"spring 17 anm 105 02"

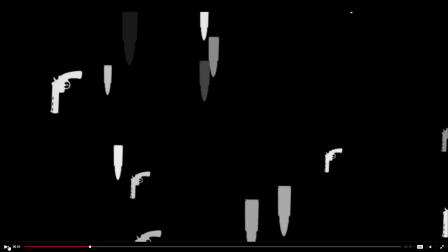I would say start like with exactly what you have,
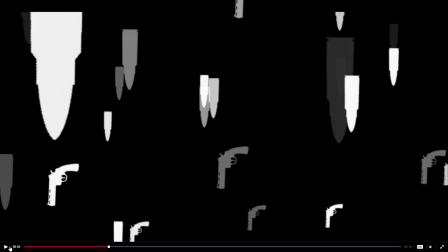and start here and just fade up on this with everything already moving,
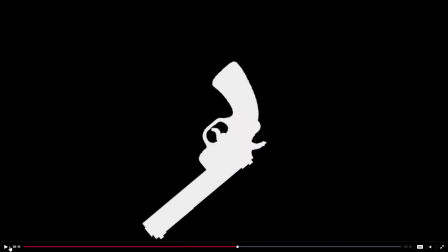and then you cut the 4 seconds off the beginning, and then speed this part up a lot with the motion blur.
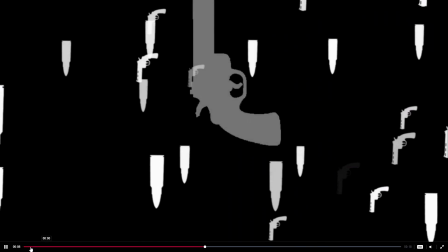Like right now that's going from what, sorry, I missed it,
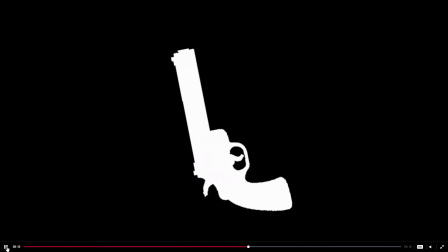from 9 seconds to 12 seconds. Call it like 3, maybe even 4 seconds.
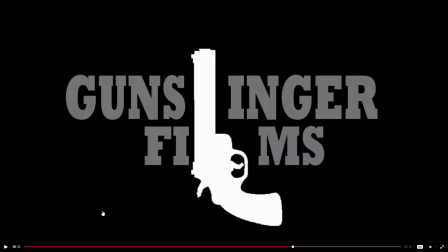do it in like 1 second. Just spin in quick and stop, and have that fade up.
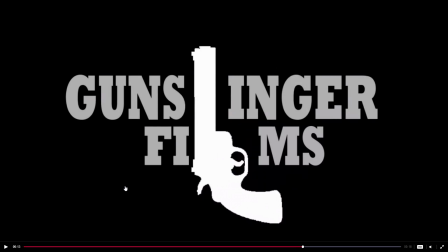So you've caught 4 seconds off the beginning, get another 3 seconds off of the gun spin. So then you have, you've made up for 5 seconds, and then speed this up.
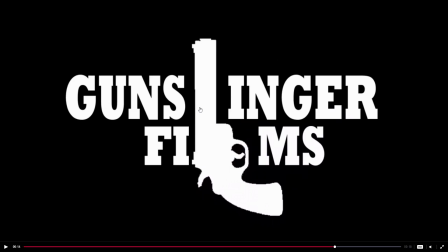Don't have that slowly move up. Just have it spin into position and stop, and you can cut some of this out,
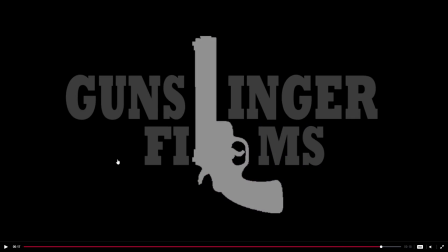and then that will leave the time you need at the end to add a movie title, because you are missing a title of the film. You have Gunslinger Films, and then you need to have a movie title as well.
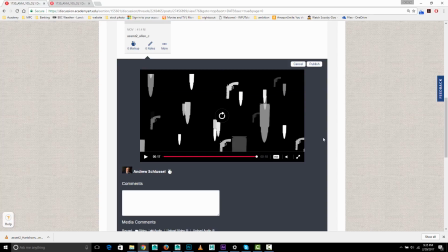But it's a it's a really good look on here. It's nice how it looks. Okay, next we have Cravan.
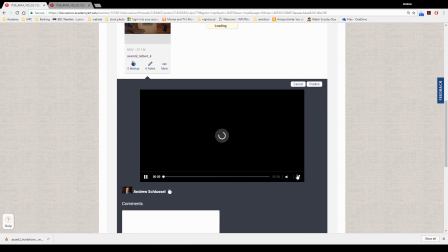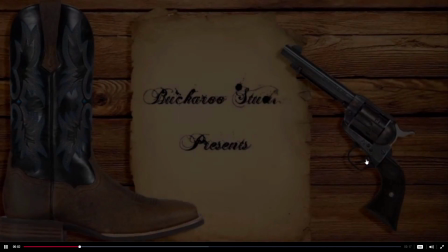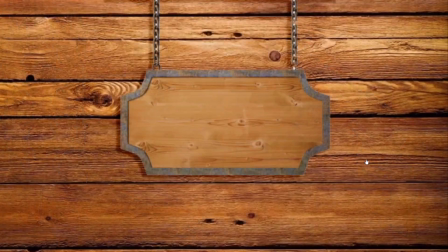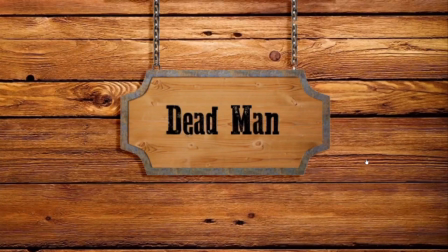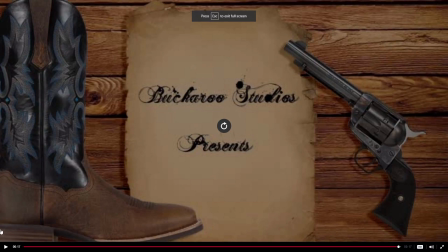Alright, so there's I think there's a nice look to the images and the kind of textures.
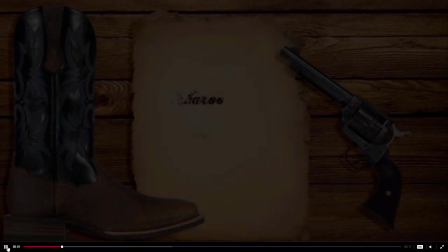It has a consistent look. The way that fades in is working.
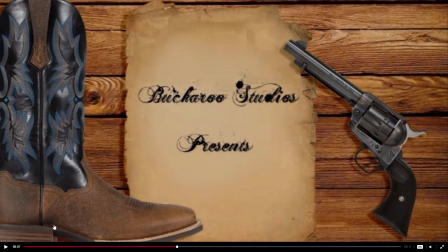I think that the text, because it's such a swirly script, might be nice to go a little bigger. Maybe you want to do like Buckrow Studios Presents, and you certainly have a lot of empty space in there to work with.
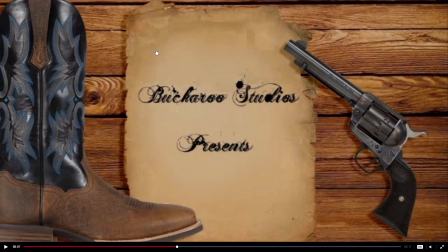Um, and maybe you could do like more animated but quick masks on these to kind of give it sort of the feel that each one's being written. To actually animate where it's written is quite a lot of work, and I wouldn't necessarily ask you to do that,
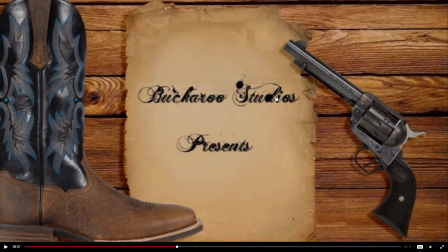but maybe like, sort of a left to right quick kind of, or anyways, you can mess with it, but I think bigger might be nicer to make it a little more legible.
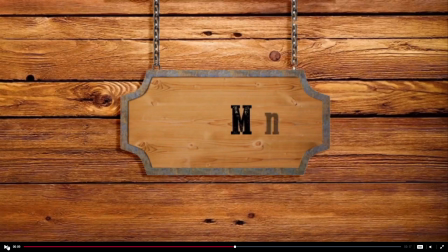um, I think that up and down flashing doesn't really evoke much, and it looks right now just strange, so I might cut that. I think this fading in is working okay, and again you have this sort of texture that's going with everything else,
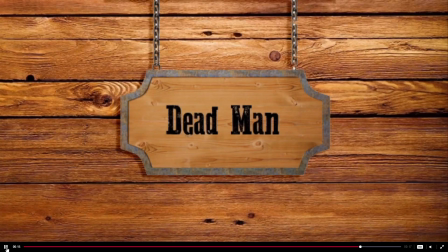so it's good looking finished image. I think that
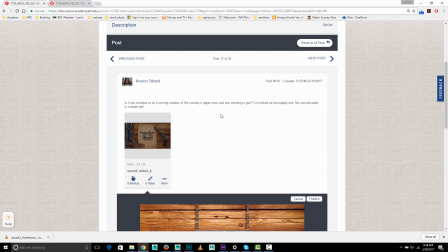to your question, do a moving shadow of a cowboy's upper torso and arm shooting a gun.
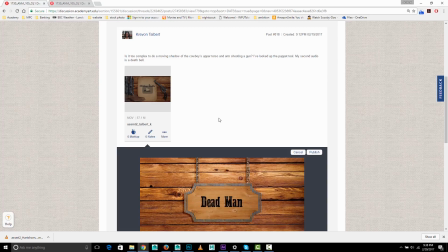I guess it's depends on what you're starting with and what you're working with. If you had like a video of a silhouetted arm firing a gun, that would be great. And then you could just stick it on top of this and adjust, for example, the
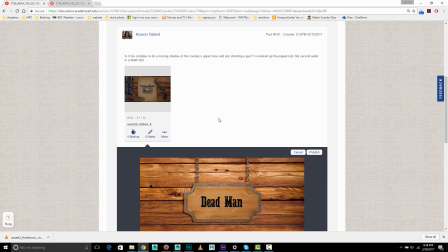transparency, or do a key on the either luminance or the color to get rid of that. So if you had that sort of source footage, maybe you could find it from something like a silhouetted arm, or even
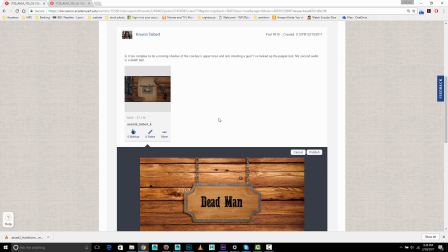you know, if it was an arm against a solid background, then you could adjust the levels to make it kind of a black and white image. So anyways, if you find some good source footage, let me know, and I could help guide you through how you might do that.